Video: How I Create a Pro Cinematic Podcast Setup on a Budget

Using just 4 lights that cost 10 to 20 bucks each, I've created a pro cinematic podcast setup,
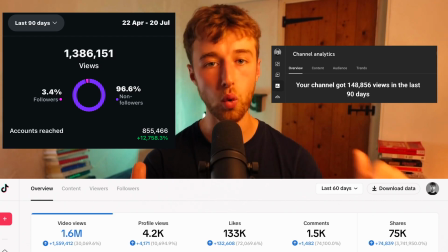0:08 which has allowed me to gain over 3 million views across all social media platforms, interview over 40 high-performing world-class guests and counting, including SpaceX co-founder Jim Cantrell,
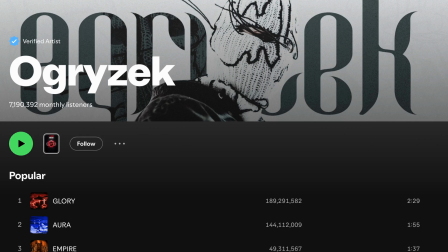0:21 Poland's most streamed artist who I'm recording with this Friday, Ogrizek, who has over 7 million monthly listeners on Spotify and billions of streams on that platform alone. And today, I'm going to show you the exact equipment and setup I use so you can turn your bedroom podcast into something that genuinely looks professional and cinematic and will allow you to get more of an audience and attract more views and guests for your show, even if you're starting on a budget from scratch. First, we'll talk about the key light, then we'll talk about the fill light, and then finally, we'll talk about the background lights, which will allow you to get a fantastic cinematic podcast studio setup from your bed. So I genuinely just use 4 LED lights for this. You can use more or less, but this is a sweet spot I found so far. The first light you need to get, which is the most important, is the key light. The key light is basically just the main light. And what I recommend doing is getting a LED ring light off Amazon, which has an extendable tripod. What that allows you to do is have it eye level with you when you're sitting down. It's about 20 to 25 bucks on Amazon. You can set the color temperature to make it warm, cool, or neutral. And what this does is basically lights up your face.
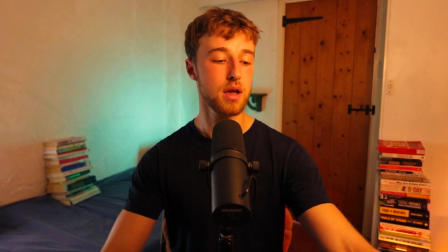1:48 Let me show you what it looked like if I didn't have my key light on right now.
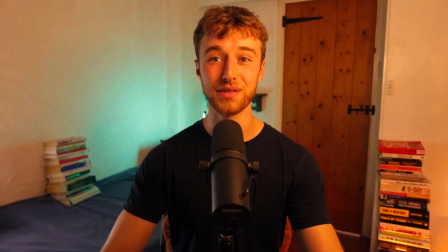1:54 See how much of a difference that makes.
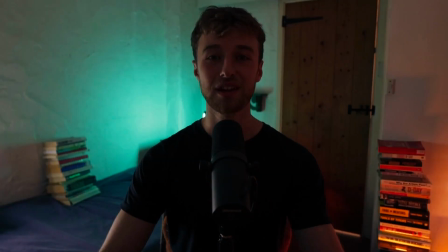1:57 That is the most important light you need for your pro cinematic podcast setup.
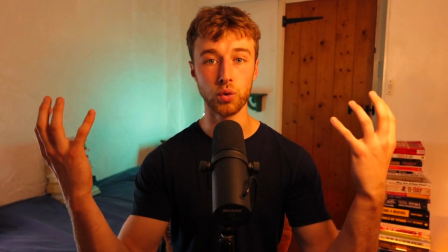2:03 It illuminates the whole room, but it illuminates you.
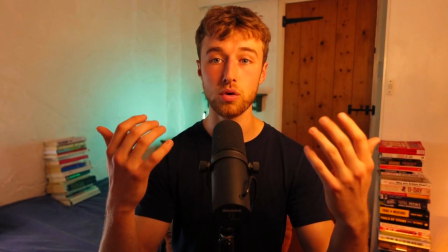2:07 And it makes your face look soft, look smooth, and makes it look super cinematic.
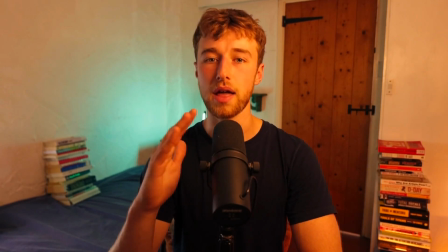2:13 But here's my recommendation of the position that you need it to make it look super pro.
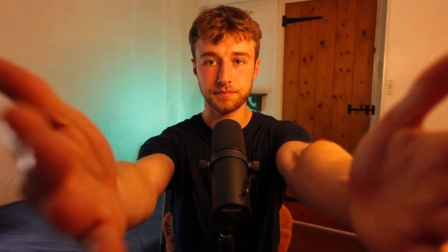2:19 So my camera's here. My light is here.
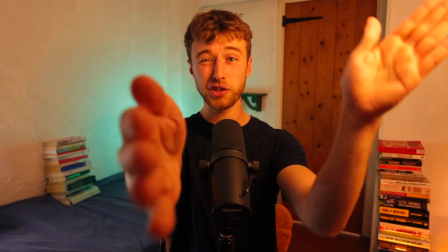2:23 It's about 45 degrees, 30 or 45 degrees from my camera.
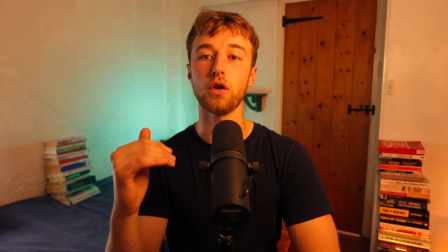2:28 So it's off center. Why does it matter that the light is off center? Look at the difference between the two sides of my face.
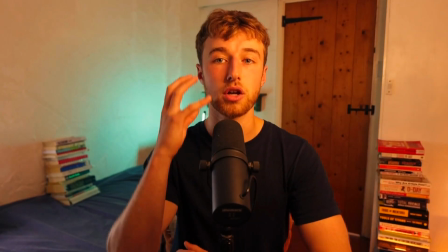2:36 It creates a nice soft light here and a smooth shadow this side.
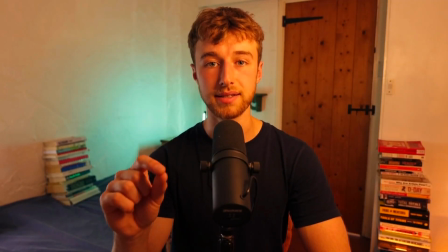2:42 That makes it look less boring, less flat, more cinematic. The next thing I would invest in is a 10 to 15 pound LED ring light, but this will act as a fill light, a fill.
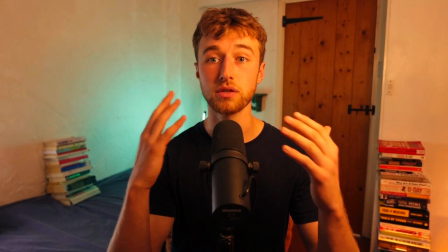2:55 What that means is on the shadow side of your face, on the side of your face that isn't illuminated by your key light,
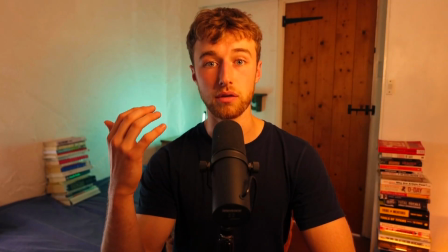3:03 this will illuminate that shadow side of your face, but from behind or from the side,
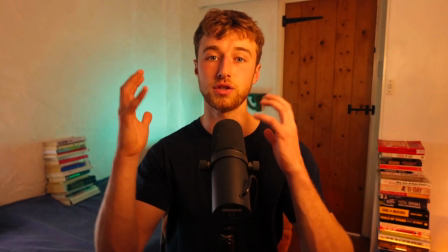3:10 so it's not neutral, it's not flat.
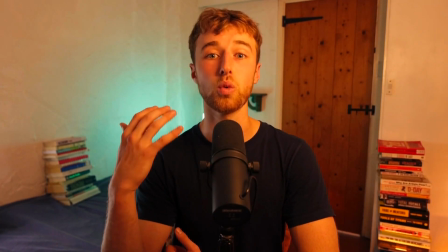3:12 There's still some contrast between the two sides of your face, which is exactly what they do in the movies.
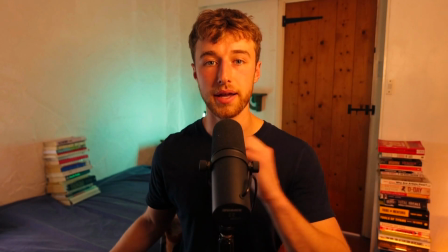3:19 So let me show you what difference my LED side light, my fill light does.
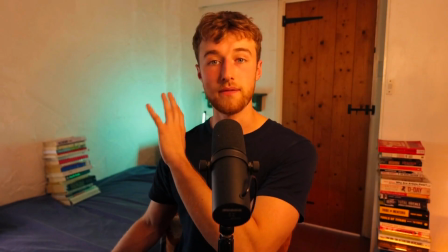3:26 I have this as the cold white,
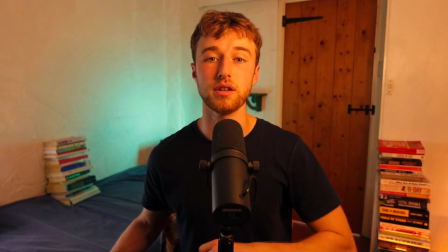3:30 and then I have this as the warm white, which creates a nice white contrast.
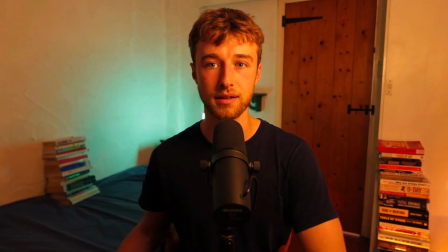3:35 But look what difference it makes. A very big difference as well.
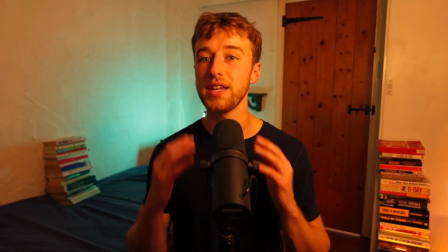3:40 You can get away with just this. This is still nice. This is more contrasted.
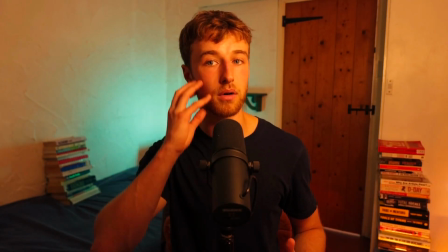3:45 There's more shadow. There's more of definition on your face, on this side of the face.
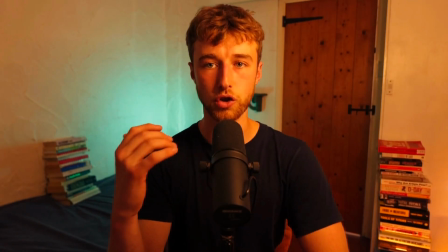3:50 It still looks super cinematic,
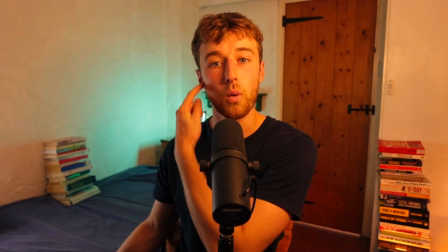3:52 but I like this because what this does is it creates a nice white side light on my arms, on the side of my face.
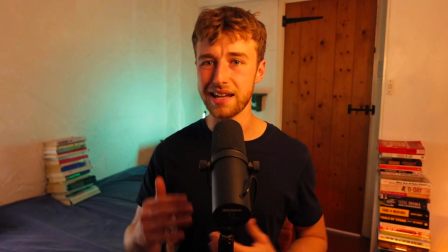3:59 It makes it look more engaging, a bit more 3D, a bit more cinematic.
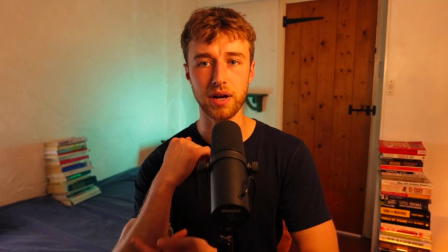4:04 Look at my arm as well. It's just like a nice ring light. It's like a nice ring light effect.